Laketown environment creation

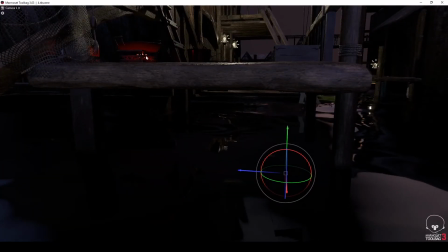The lights of the cooking pot also is used to accentuate the emissive, casting the glow of the coals to the floor and the lights behind slightly dimmed as they reduce,
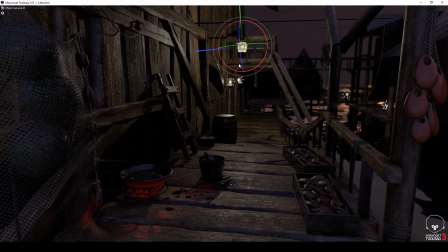especially the lights on the right that seem so unnoticed by the camera add to the image.
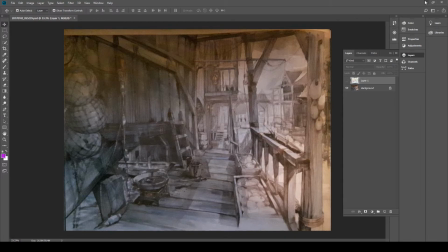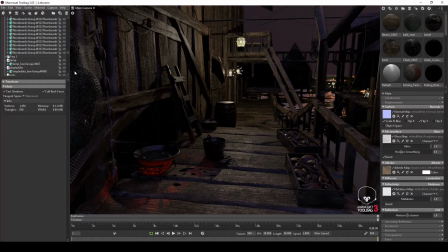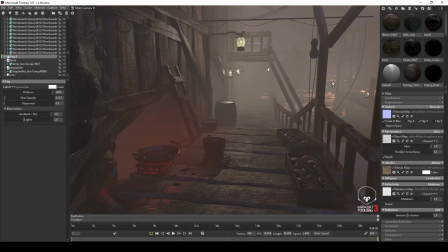And with the fog holes enhancing the lighting, casting further diffusion to the area, emissive and the lights further bloom, these
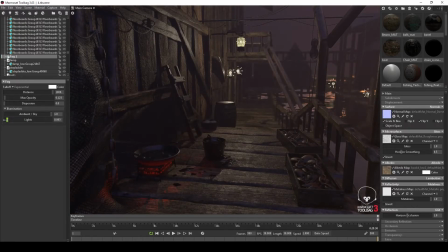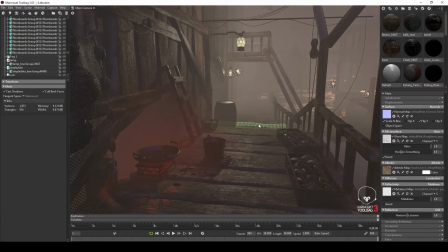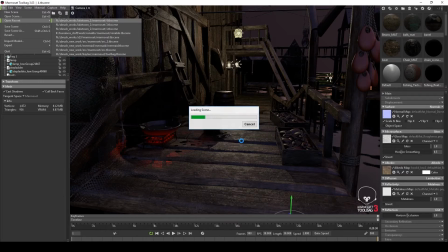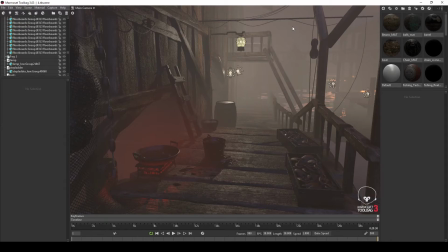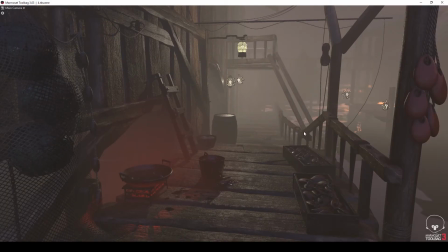subtle lights in the background casting a stream of light onto the water after the sky map, placed with the hotspot of the map producing a sun or moon effect on the water towards the camera.
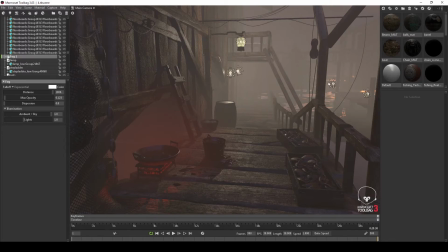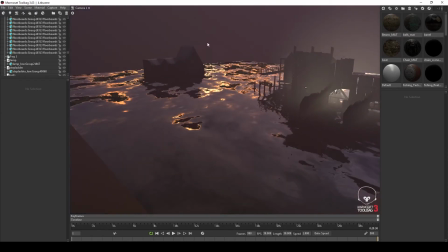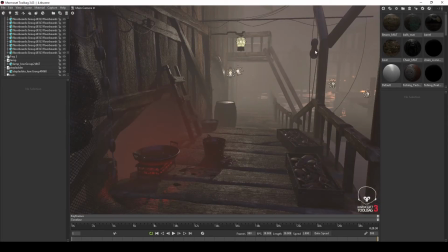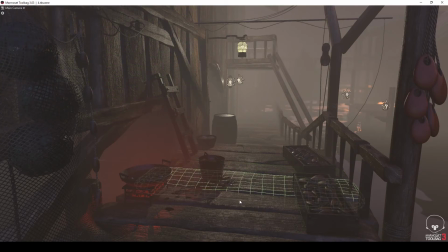I just wanted to thank you for watching this tutorial. This was featured in the MomSec Gallery and gave the CG Talk Editor's Big Award, which I'm immensely proud of.
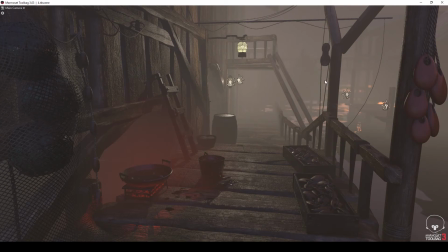I hope you have learnt throughout this tutorial many tidbits and I've managed to pass on some knowledge gained through my career as both a lecturer and 3D artist.
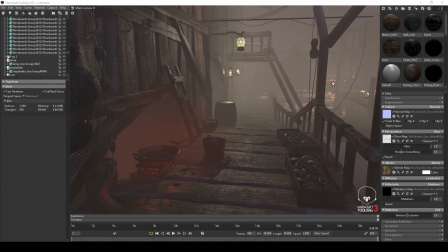Thank you for your time.